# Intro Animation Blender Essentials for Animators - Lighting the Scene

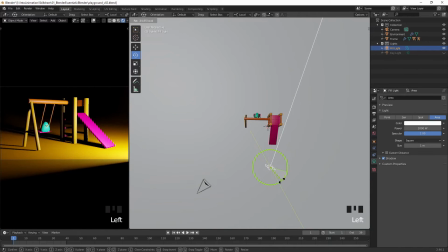499s
We're now going to reposition that light. So I'm going to rotate it around a little bit and just move it off to the side here.
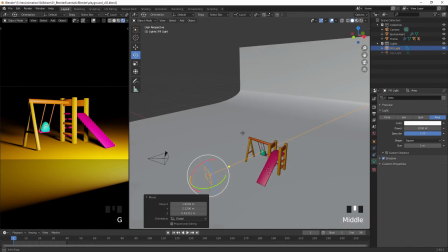510s
Oops. Move it a little bit closer. I'm going to just its angle.
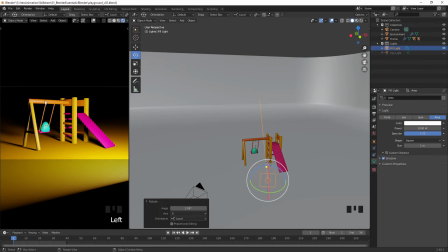520s
And we're trying to add light in, obviously, to the underside of some of these parts of the frame. And I can adjust the size just by clicking on these little handles here. At the moment, this is set to a square shape.
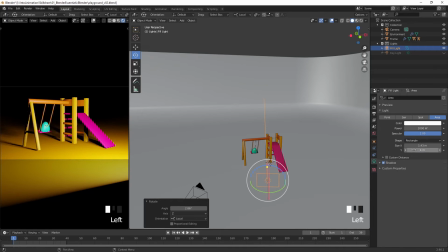536s
We can change that over here. So if I change this from square to rectangle, this now gives me a bit more control over the shape of it. So I can actually pull this out a little bit to make sure that I'm casting light from the sides a little bit more. So I'm going to rotate this round and just move it a little bit further across.
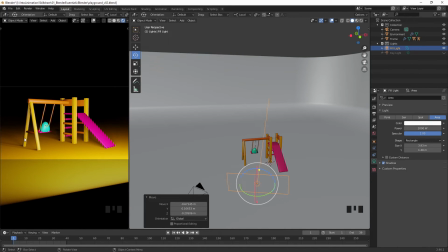555s
You can see I'm now actually adding a bit more fill light in to the sides and underneath here.
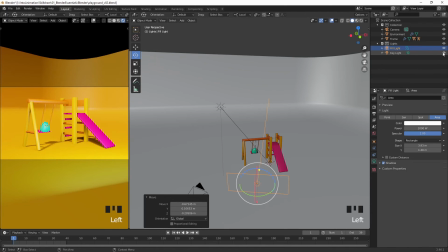561s
Now if I re-enable my key light, you can see we have a much brighter scene. We've got rid of these harsh shadows that are underneath. If I temporarily disable my fill light again, you can see the effect that that is having. So we've got a far more evenly lit scene here.
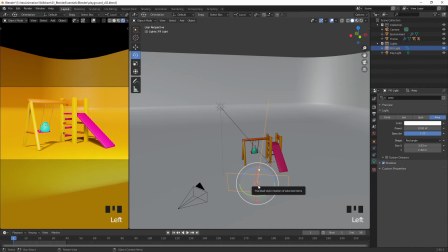576s
I do feel though that this fill light is perhaps a little too bright, so I'm just going to come in here and dial that down a little bit. Maybe drop it down to somewhere around 500. We want to add some light in, but without overpowering our key light. So again, without the fill light and with the fill light.
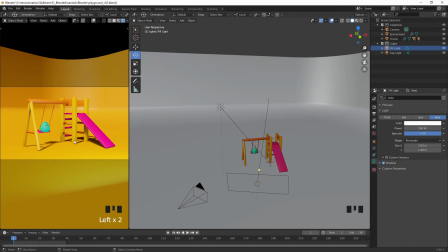597s
So now, because we have this yellow frame on the yellow background, what's quite nice to do is add in another light just to get a little bit of a bright rim to this and pick it out from the background.
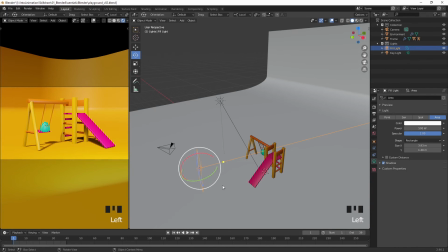610s
We can do that by selecting our fill light,
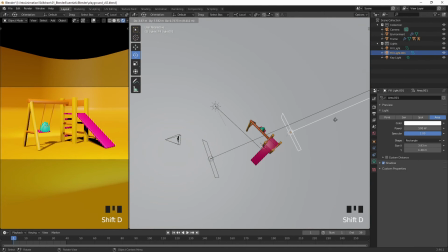615s
just hitting Shift D to duplicate it, and we'll move it over behind the frame
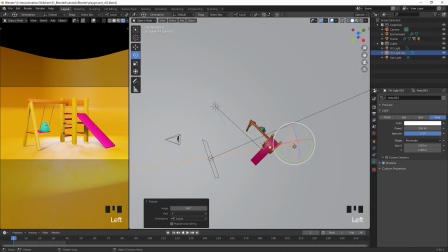622s
and rotate it around. Let's move it a little bit further away.
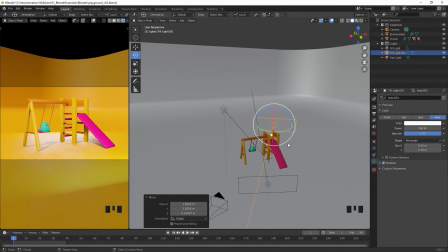630s
Make sure this is fairly broad. I'll lift it up a little bit.
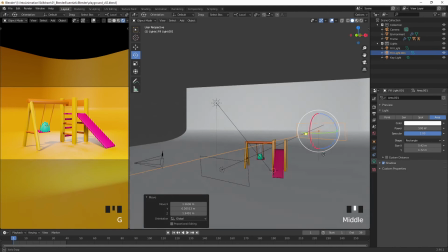637s
Positioning the lights can take a little bit of trial and error to get the effect that you're wanting.
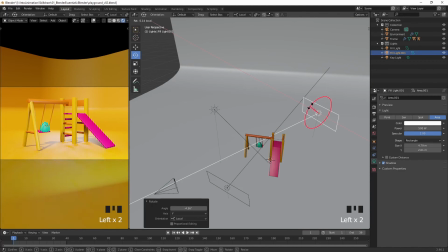646s
Our aim here really is to have a light that is behind the object and is just going to cast a bright rim onto everything.
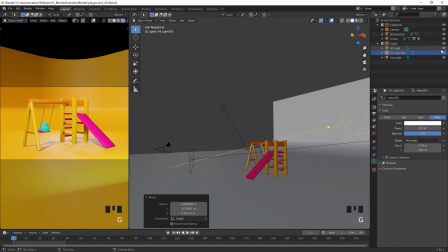654s
So if I just move this up a little bit, I'm now going to disable the fill light and the key light.
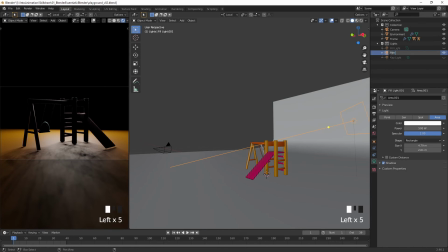659s
I'm going to double click on this and rename it to rim light. And we can see its effect. We can see now we've got this little bit of a highlight on the edges. I'm actually going to increase its strength. Try 1000 as a starting point.
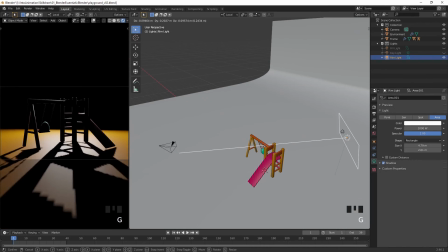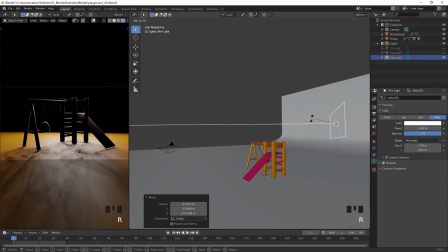682s
And I'm going to rotate this up a little bit. You can see now we're picking out the edges quite nicely. We can actually push this a bit higher. So we're really getting a nice bright edge to everything now.
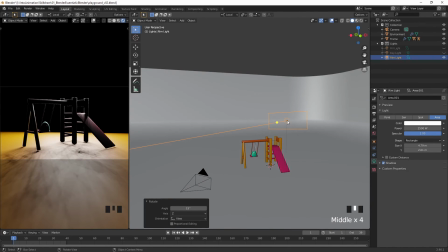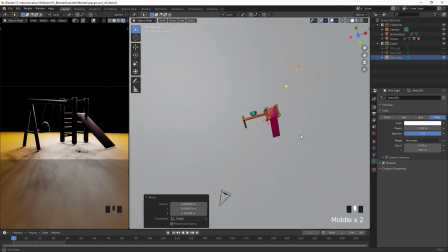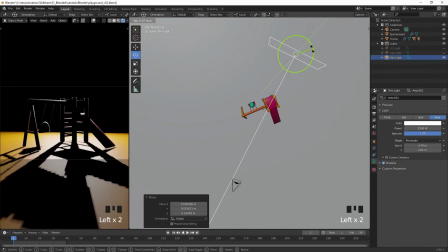708s
Just going to rotate this around a little bit more.
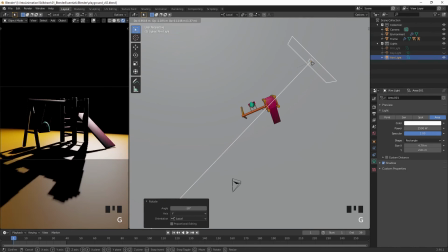714s
And move it across.
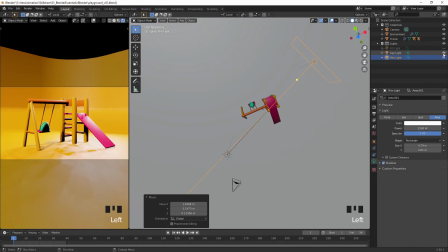720s
We'll see how that looks as we add in our key light and our fill light.